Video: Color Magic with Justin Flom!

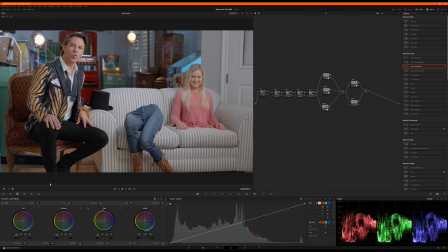12:33 Well, I guess they might. Can't remember if her feet wiggle or not, but that is a good question. I don't remember in the spot if she wiggles her feet. All right, let's push our blues up a little bit, and I'm going to pull some green out.
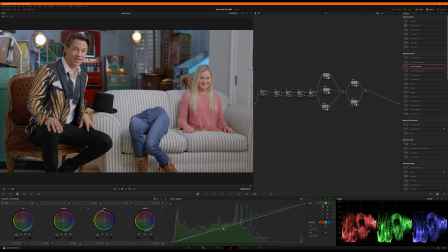12:51 Pull a little bit of, red. There we go. Touch of saturation. And then I'm just going to use, because I'm using my curves for this, I'm just going to use my contrast just to tighten up the low end on that a little bit.
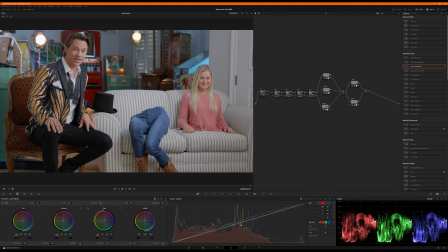13:11 I've said it before, I came from an audio background, so to me curves is the visual equivalent of EQ, audio EQ, so this is the visual equivalent of that, and I just think like that. So I do use my wheels for certain things, but typically more broad brush strokes.
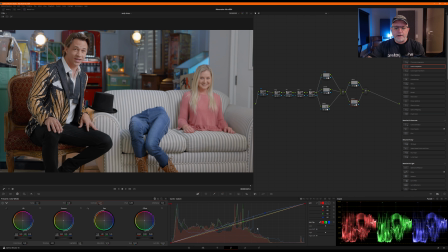13:27 I really like to dive in on the curves and get specific or just hit it exactly where I'm feeling it, much like I would EQ in a vocal or music or something. So that's why I use curves a lot.
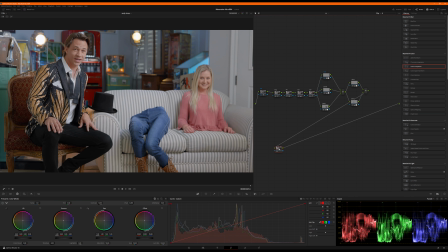13:41 Okay, next we're gonna do, come down here. We're gonna do some stylistic stuff. We're gonna drop a vignette in.
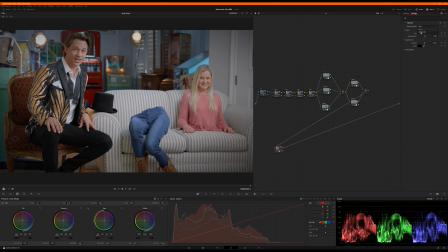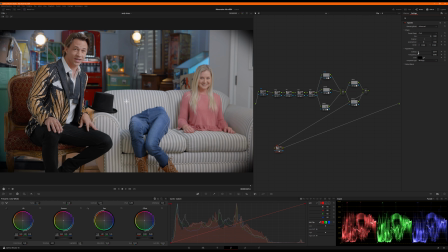14:00 Square it up just a bit, feel my softness. And then I'm gonna position it. I just wanna push our eyes upward a little bit and away from the bottom left corner.
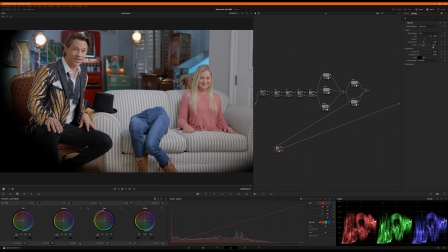And I like catching just a little bit in the top left corner and right corner. And now we're going to just soften it out.
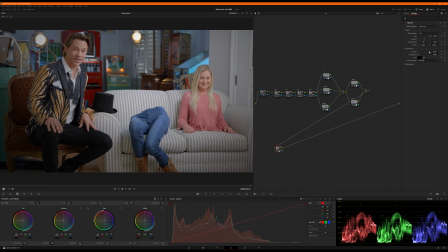Okay, and then we'll drop global blend to about 75%. Now let's audition it, off, on, and I'm going to move it up just a little more.
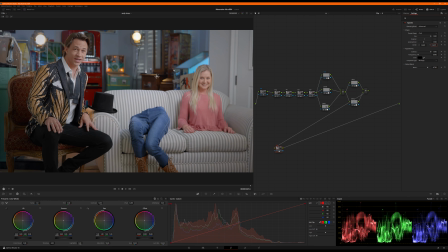14:50 Okay, off, on. And I'm going to drop my blend down to about 60%. So just enough to kind of push your eye from this area upward, like that.
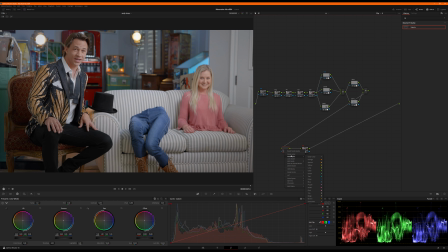15:03 Oh, before that, I'm going to actually drop a frame right exposure.
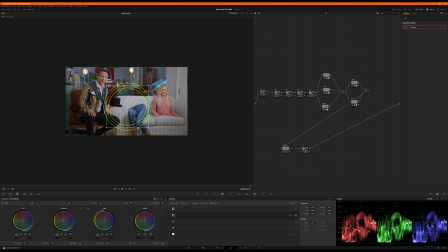15:10 I want to bring the exposure of the right side of the shot up before I vignette on top of that, because I just want this part of the frame where the girl is, because she's kind of part of the gag, to feel a touch brighter.
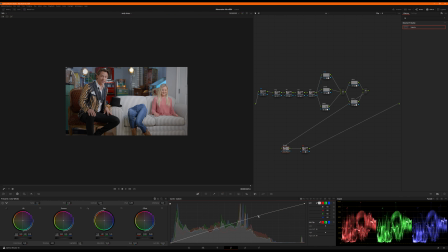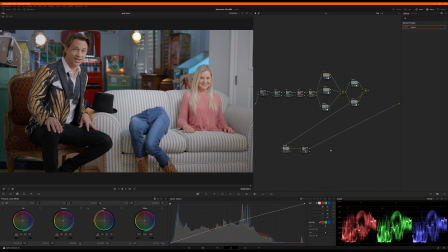15:36 Somewhere in there. Okay, off, on, and now my vignette is sitting on top of that.
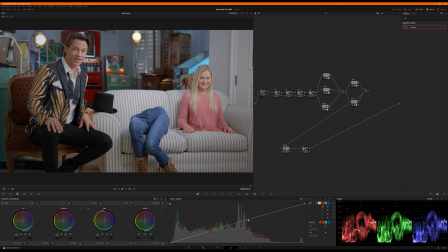15:54 Okay, off, on, yeah, okay. So let's follow up our vignette with our lamps. So we have these two practical fixtures in the back,
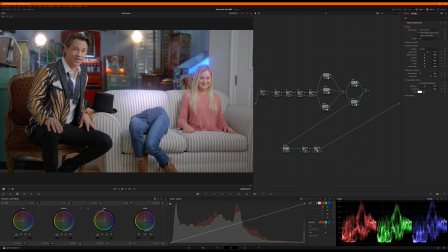16:13 and I want to use aperture diffusion to glow them, and then we're going to isolate them with some masks. So first of all, I'm going to sample their color. I want this very, very slight yellow.
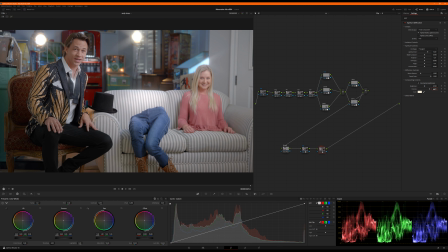16:29 I love that. And I'm going to go to 0.9 to push the colorizing is going to push 90%. The glow is 90% toward that color we've selected, maybe 85%.